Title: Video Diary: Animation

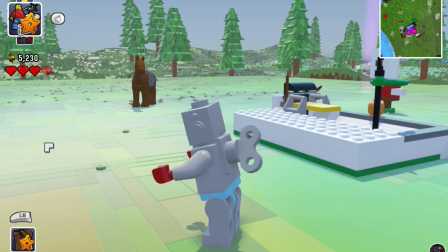here a bit but also his his entire torso is actually animated in the sense he's got this moving decal sort of setup yeah so yeah
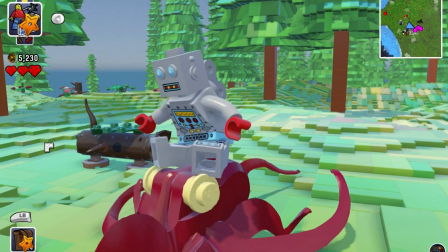um is that how much more considerable work do you have to put in for these sort of things is it quite a lot well actually the decals the
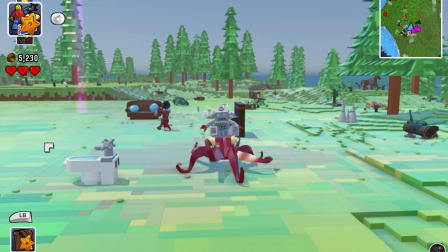character team set them up so we're not animating those little
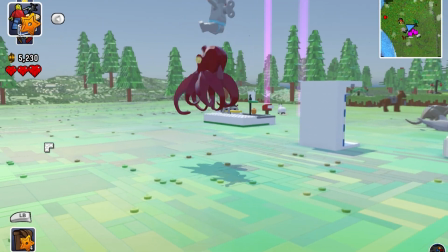changes on the torso decal we can flash the lights and we've got facial expressions so his eyes can flash red
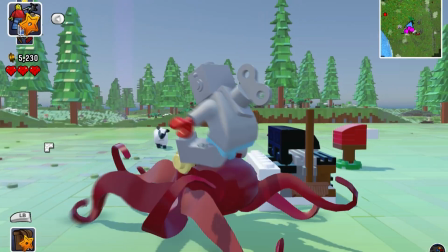and we've got the key as an attachment so we can animate that moving round almost as if it's powering him and there
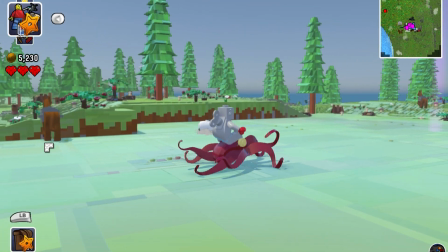he's just riding the octopus so his key He doesn't need to go round. Yeah, the octopus that unfortunately lost his Twitter war to the famous land shark.
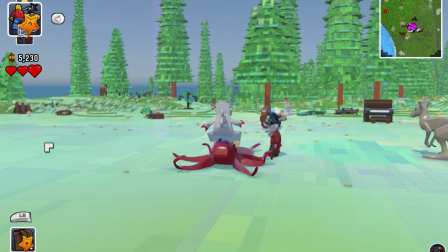But he'll win one day. I'll listen to this. This is great.
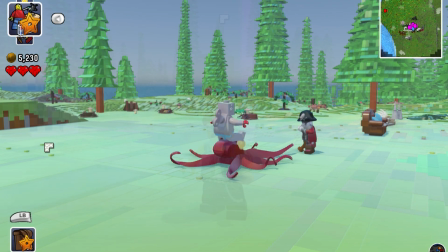Again, octopus, quite flexible creatures and moving around. What kind of...
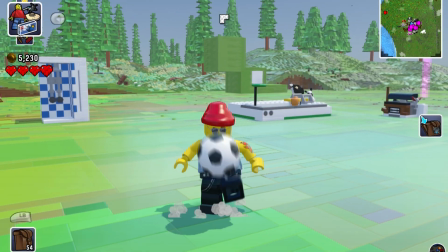Obviously, you mentioned earlier trying to stick true to the Lego brand and the toys and the way they work.
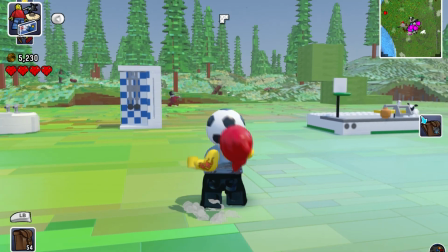And obviously, we've got Mechanic now showing up some great skills.
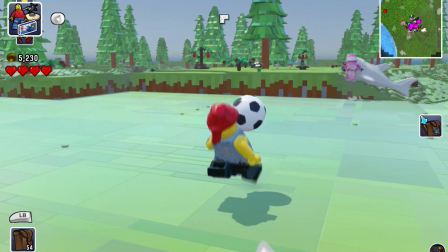what sort of guidelines and restrictions do you guys set yourselves to make sure that it's not I guess too humanised, too realistic, do you have like a set sort of limit?
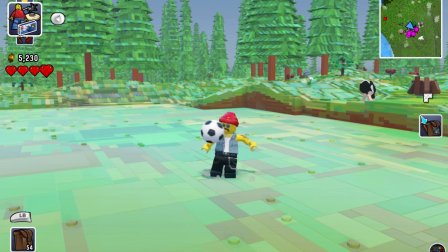Yeah I mean we tend to do a character guide and obviously I work very closely with the animators to really get the kind of personality
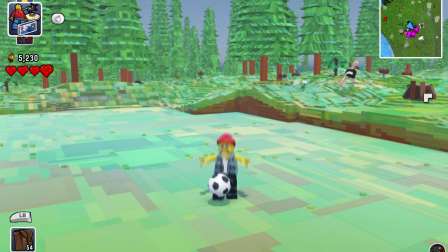or the fun that we want so as you can see here I mean with the football it's not a case of just kicking the football around I think
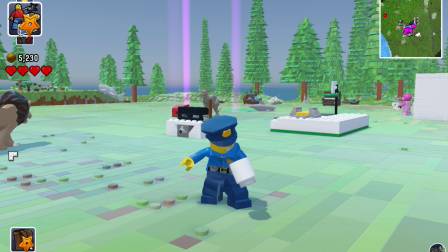that was an Andre Kincelski smooth there Yeah There's a blast of the past and then obviously we've got ourselves a police officer with his own coffee and then riding
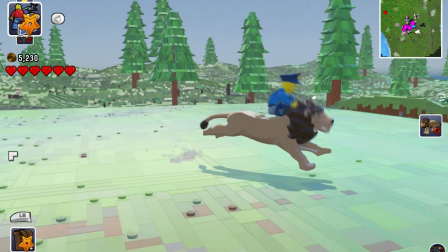a lion not so typical riding a lion which is kind of the beautiful chaos of Lego Worlds in some ways I guess so
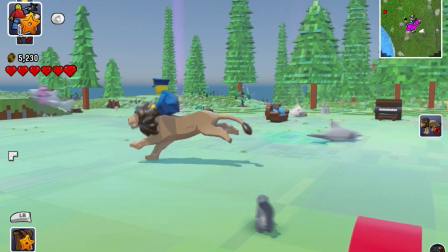regarding these sort of animals obviously
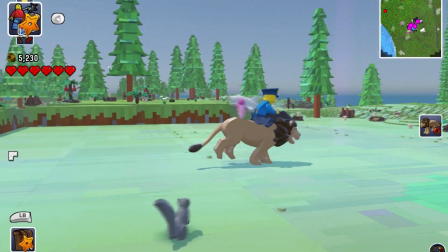how much variation does size kind of play? because obviously the squirrel's sort of chasing after you he's kind of small and easy
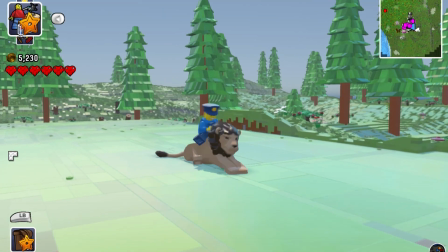but do the big creatures sometimes pose a bigger challenge for the animation side of things or is that more a sort of model and collision
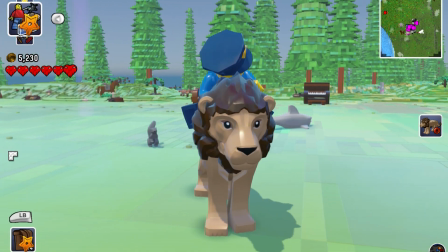sort of issue for other people? There can be, yeah, there can be issues, and it depends on the interactions.
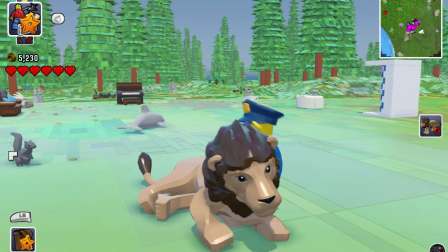But as well, you see, all the ride animals are unique. So when the minifig gets on the line, when he interacts with him here,
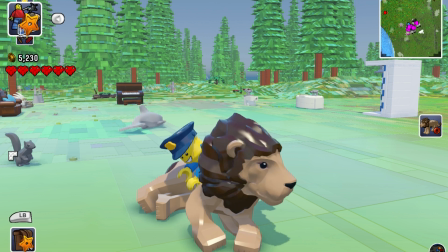that's all unique to that character, which is just something really nice.
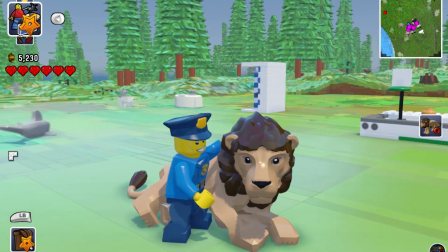We wanted to really give the players of LEGO Worlds that different experience where if you really had a lion,
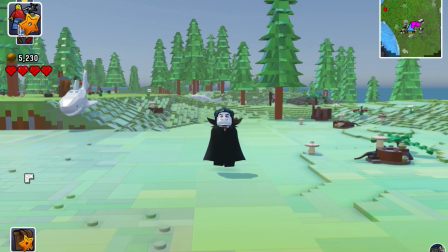you'd want to cuddle it and you'd want to ride it, wouldn't you?
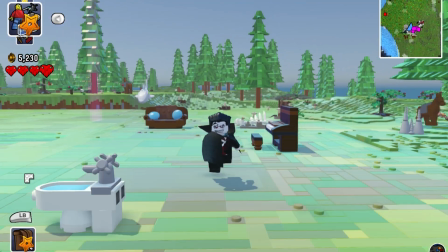There are some very brave people out there who do try doing that. i don't think i would ever i don't think i would ever cover a lion i think i'm not that brave um
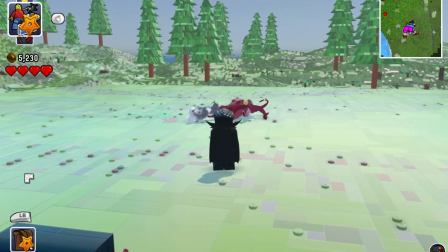obviously then we've got the you can see in the background see the huskies chasing the we were kind of recording here where i think
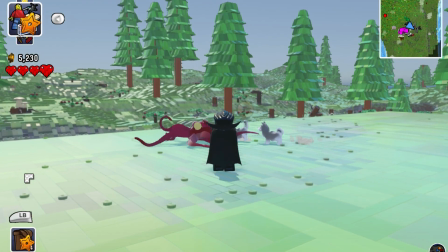this is when we were trying to do the redo the takes on the mailbox but we saw these two huskies just sort of harassing the uh yeah the octopus
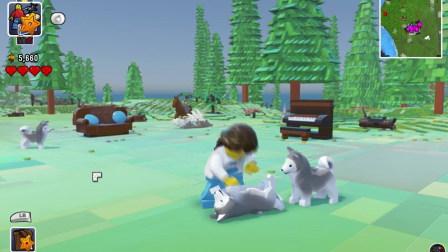in the background that was pretty but they're really lovable as well so yeah so again this is an example of um you know just interacting with
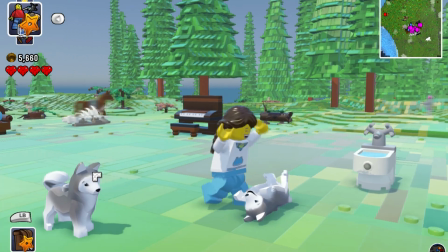creatures again what would you you know as a child what would you want to do if you were surrounded by huskies and lions you'd want I play
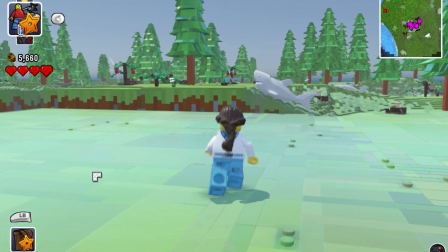with them, tickle them, ride them. And here he is, the ever-famous land shark.
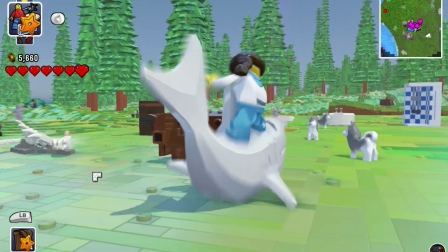Absolutely fantastic. So, bashing his way around everything.
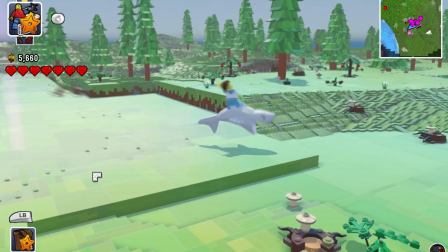Because, again, we could have just, you know, yeah, you can swim on it in the water, but we thought, well, I don't want to be restricted to that.
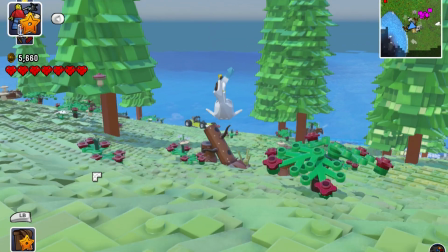Why not jump around on land? Exactly. So, I mean, how much time would go into it?
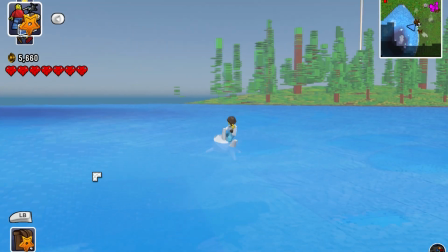I mean, he's probably asking for a piece of strings length here, but regarding a character like this shark for example who has obviously very
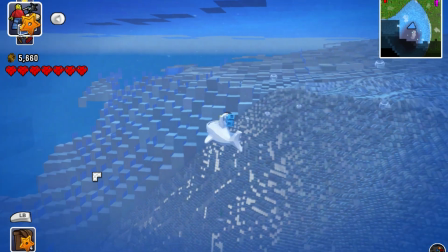pretty different animations in the water how much sort of time would have to go into that
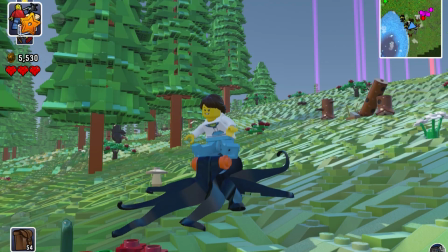yeah there'd be a good few weeks an animator would spend probably three or four weeks doing a creature and a very complicated creature like this octopus
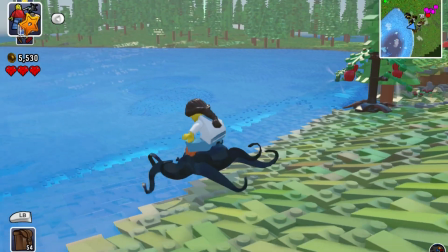but I think it adds so much value and it's quite a different experience to our normal games